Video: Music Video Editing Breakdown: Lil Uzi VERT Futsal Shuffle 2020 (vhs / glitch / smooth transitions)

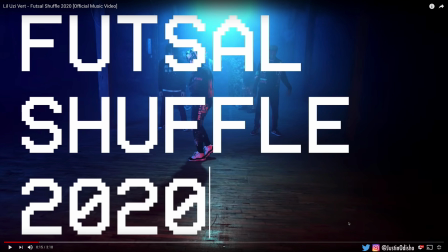Hi everyone, my name is Justin Odisho, and in this music video breakdown, we're going to be taking a look at Lil Uzi Vert's Futsal Shuffle 2020 official music video. So I'm just going to be doing it a little bit more casually, since I've already made tutorials on a lot of similar effects and ideas as you see in this video.
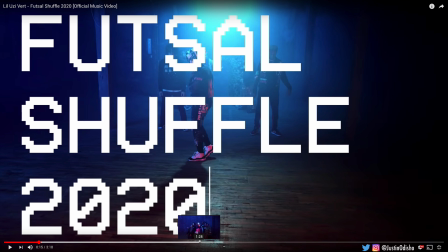I'm going to be going through, picking out some of the main ones that I can recognize, and explaining a little bit and pointing you in the right direction to a video I already have. So while we're on this main frame here, one thing you see repeated throughout the video is this VCR glitchy text effect.
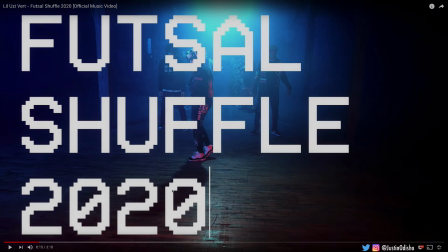This is actually a font that I've used personally a lot as well. And I'm pretty sure this is VCR OSD Mono.
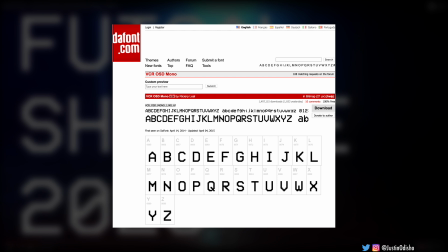You can find this font and download it online. So this is just a good font to have. I go back to it a lot. That's what they seem to be using here.
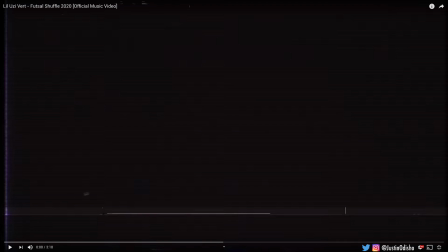But going back to the actual beginning of the video, we also see some more VHS glitchy type of effects.
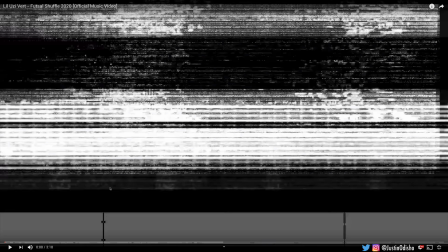This is another aesthetic or theme that I've explored on my channel a lot. I actually have a full VHS textures and resources pack available on my web shop, but if you don't want to see that, I also have tons of glitchy tutorials.
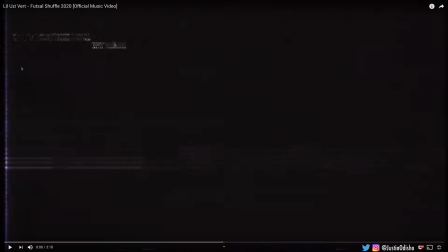I'm not sure exactly what filters or presets or footage they're using, but you get the general idea.
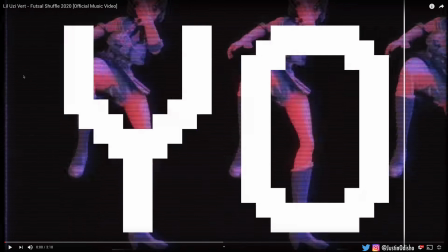This whole thing has that glitchy VHS vibe. Another thing with the text is the way that it's animated.
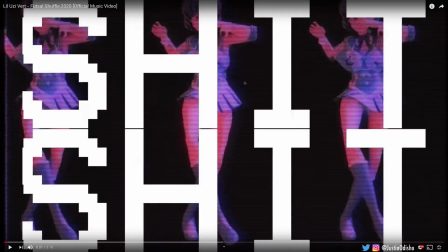We have some text repetition and tiling, and also the text being typed out.
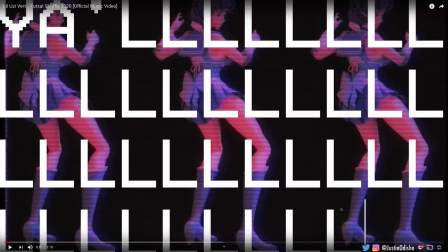I've actually made tutorials on both typing text out animations in Premiere and After Effects, and also tiling text animations, so those should give you some similar ideas.
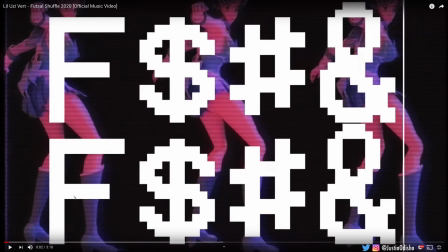In the background, it seems like we just have a GIF or something tiled up and looping.
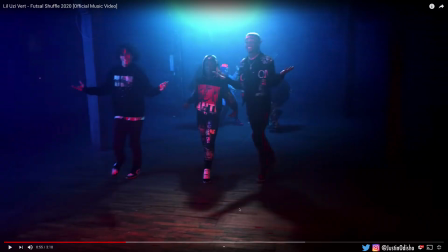That's basically all you see for the first minute of the video effects-wise. You see, again, here we have like flickering text.
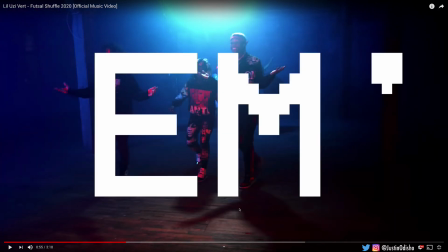I've done tutorials on flickering text effects as well. It's pretty simple.
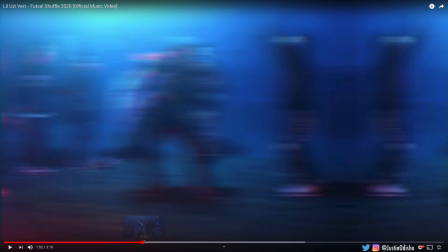Now here in the beginning of the second minute of the video, we have this little section here with some cool speed ramping and time adjustment effects.
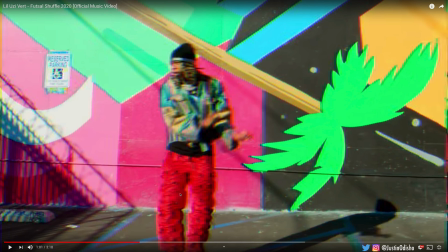You might recognize this edit. I've seen this kind of edit on Instagram a lot.
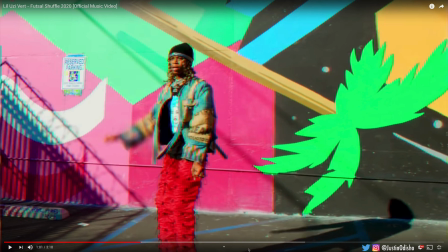I believe there's some sort of After Effects preset or something that I don't know about to do this time ramping,
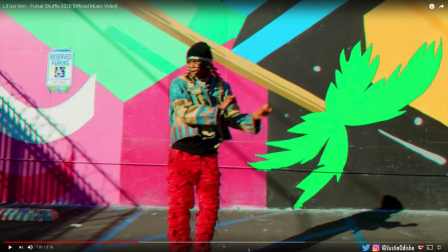but maybe some time ramping that also reacts to the beat of the music.
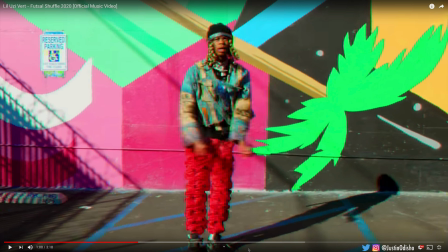But I do have tutorials on just speed ramping and time ramping in general, to where it'll be super slow motion and then it'll speed up real quick and then it'll be slow again.
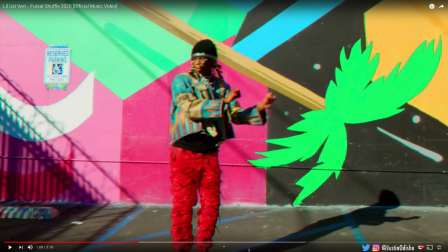And it seems like they're just syncing it to the beat.
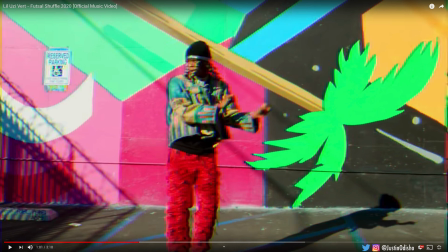Also throughout this clip, you have this red, green, and blue channel splitting or chromatic aberration type of look,
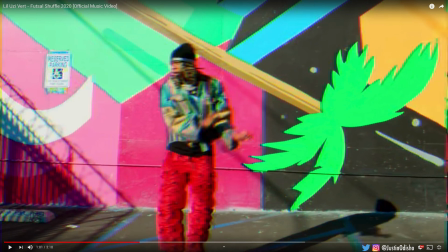which I do have tutorials on how to do that as well.
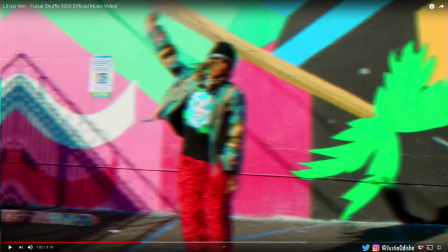And then in between these clips, you have a nice smooth slide or push transition with some motion blur attached.
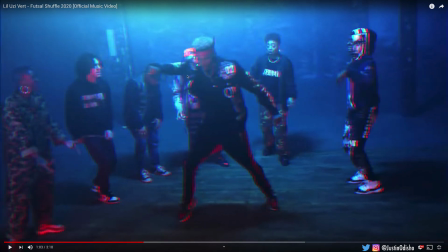I'm not sure exactly which, I'm sure they're using some sort of presets and whatnot, but I also have tutorials on how to do push transitions like that with the motion blur if you want to get the basic idea.
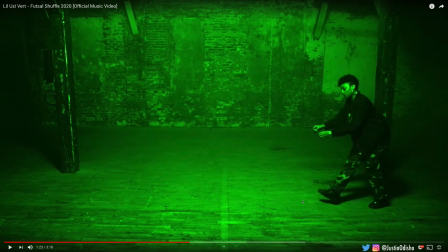Here, something pretty simple but cool is it's just the camera is stationary or still on some sort of tripod or just a still camera frame, and they're just cutting to the beat. So this is just a simple cut to different parts of the clip,
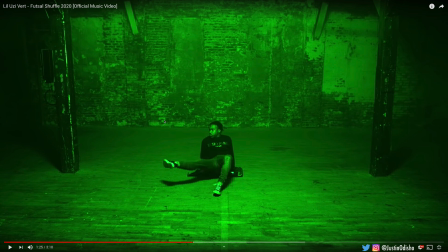which creates these cool disappearing and reappearing type of effects.
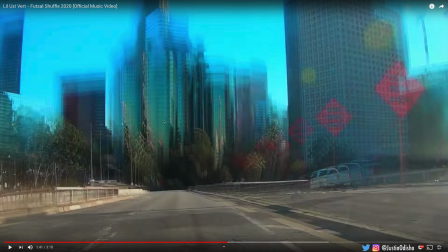Now here again, we have another cool little section with a lot of quick transitions.
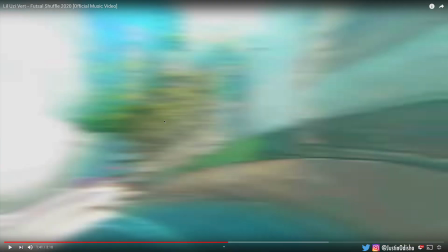You have some sort of time lapse, some motion blurry time lapse that gets transitioned into a clip of someone dancing.
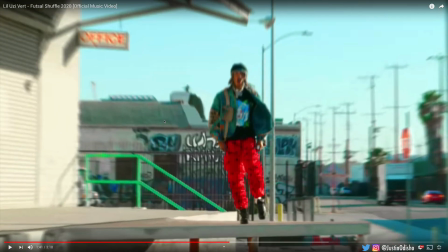So they zoom in really fast. Maybe there's also some digital zoom involved.
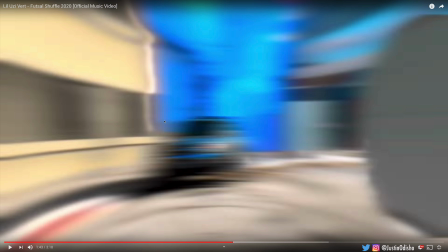They zoom in on the person and then they zoom out really fast, creating this disorientating thing, and then they transition again. You see, I don't know what sort of presets they're using. You can see a little sort of curvature in this one.
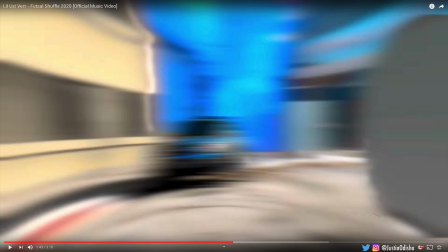You could tell there's some lens distortion or curvature into this spinning transition,
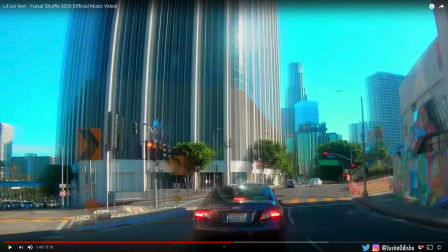and that transitions into another clip of a time lapse, adding to the craziness of it all,
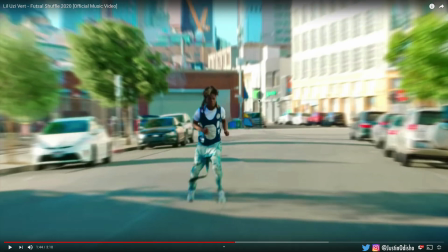and then that transitions into another zoom. So when you break it down frame by frame, you can see all the different things that are going on.
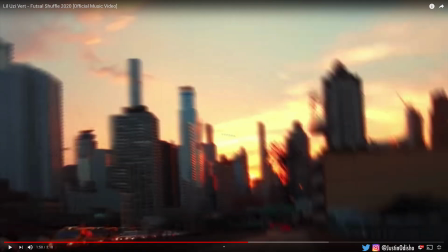Here's a spin transition this time, a rotation into different time lapses.
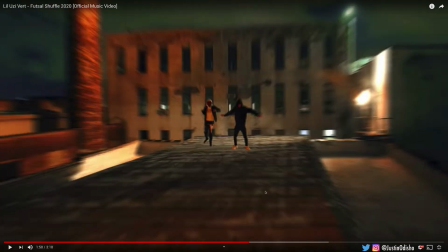It can be kind of hard to pull apart because there's so much different motion going on.
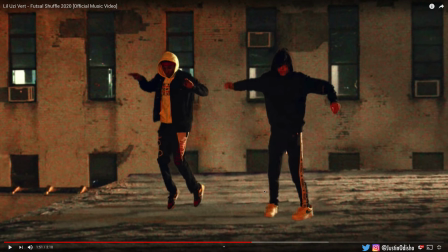Now with the first few clips, it seems like they were actually shot on location, but for some reason I'm getting green screen vibes on a few of them too.
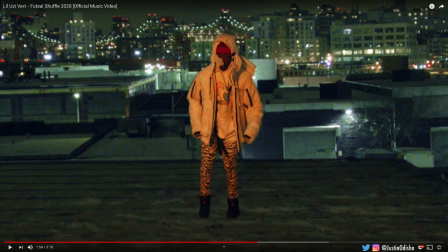Like this one seems like a green screen to me.
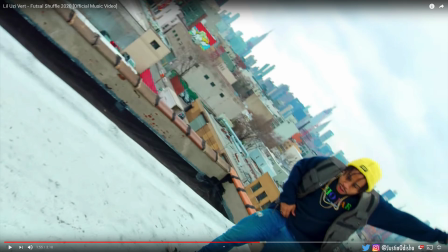So this whole section here is probably one of the most editing or effect intense sections of the music video. And here we go into another kind of unique effect where it's starting off the camera on one end and then they're moving the camera almost like in a rainbow arc all the way across the clip until it hits the floor.
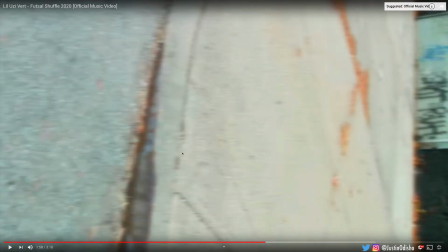and then transitioning into another clip where it starts like that and rotates all the way around,
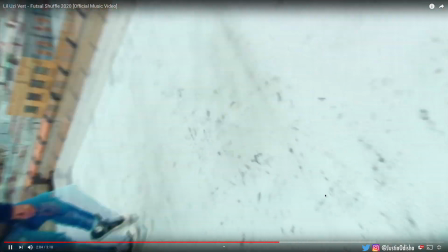creating a cool like infinite or seamless loop from clip to clip.
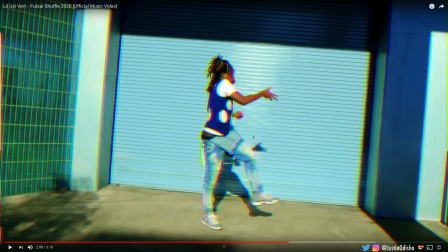Some of this is probably in person, the cameraman spinning the camera rig, and then some of it might also be digital, some additional rotation applied in post.
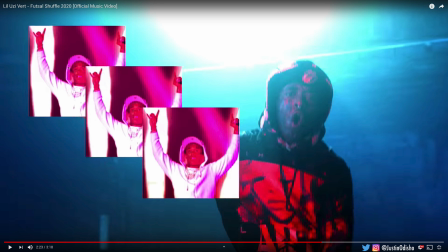Lastly, on the last stretch of the video, we have some of these picture-in-picture or video frame repeating effects.
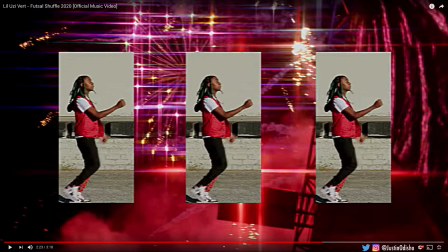I do have a tutorial that I've done just on this kind of picture-in-picture style collage editing.
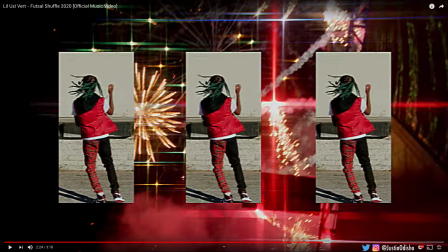So it's pretty simple. You could just use layers in your different programs and crop and position things to repeat with keyframes too.
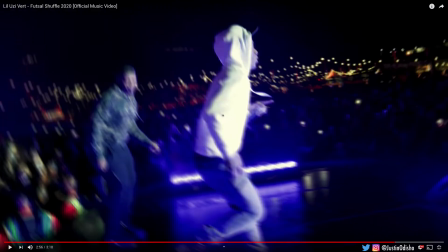This little clip here does give me some sense that they've tracked him to stay in the center of the frame digitally.
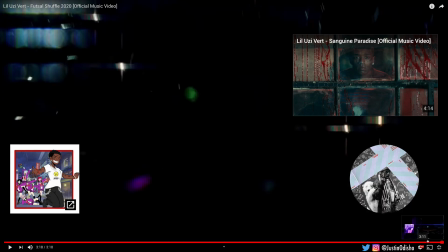And that wraps up the video. Those are the main major effects that you see repeating throughout.
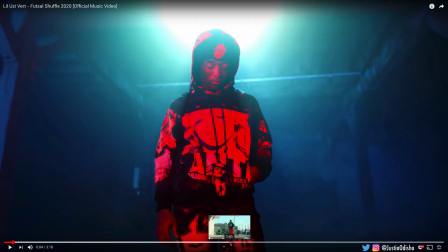So you have some of the text effects, the glitch effects, and then a lot of those crazy transitions and rotations that you get in the middle of the video.
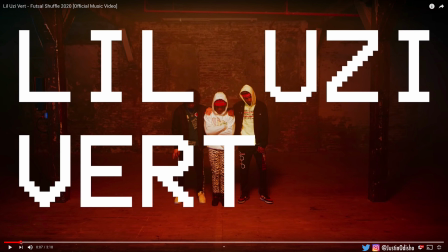So again, if you want to go into the software with me as I show you step by step on some of these, I'm going to link all the relevant tutorials that I mentioned in the description of the video and the end cards.
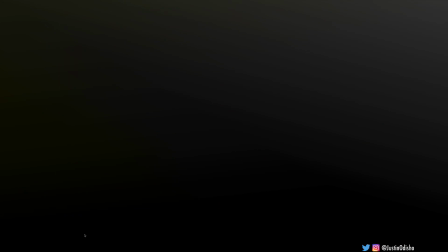And if you enjoyed this video, you can subscribe to my channel here on YouTube to stay tuned for all of my future videos. If you want to reach out to me directly, follow me on Instagram at Justin Odisho. It's the best place to send me a message directly. And you can check out other similar music video breakdowns here on my channel.
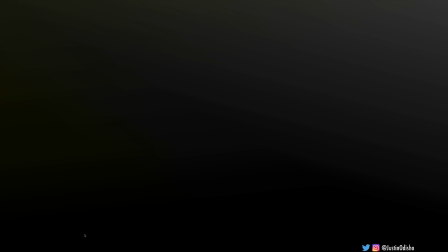So hope to see you in another video. Thank you so much for watching, and I'll see you in the next one.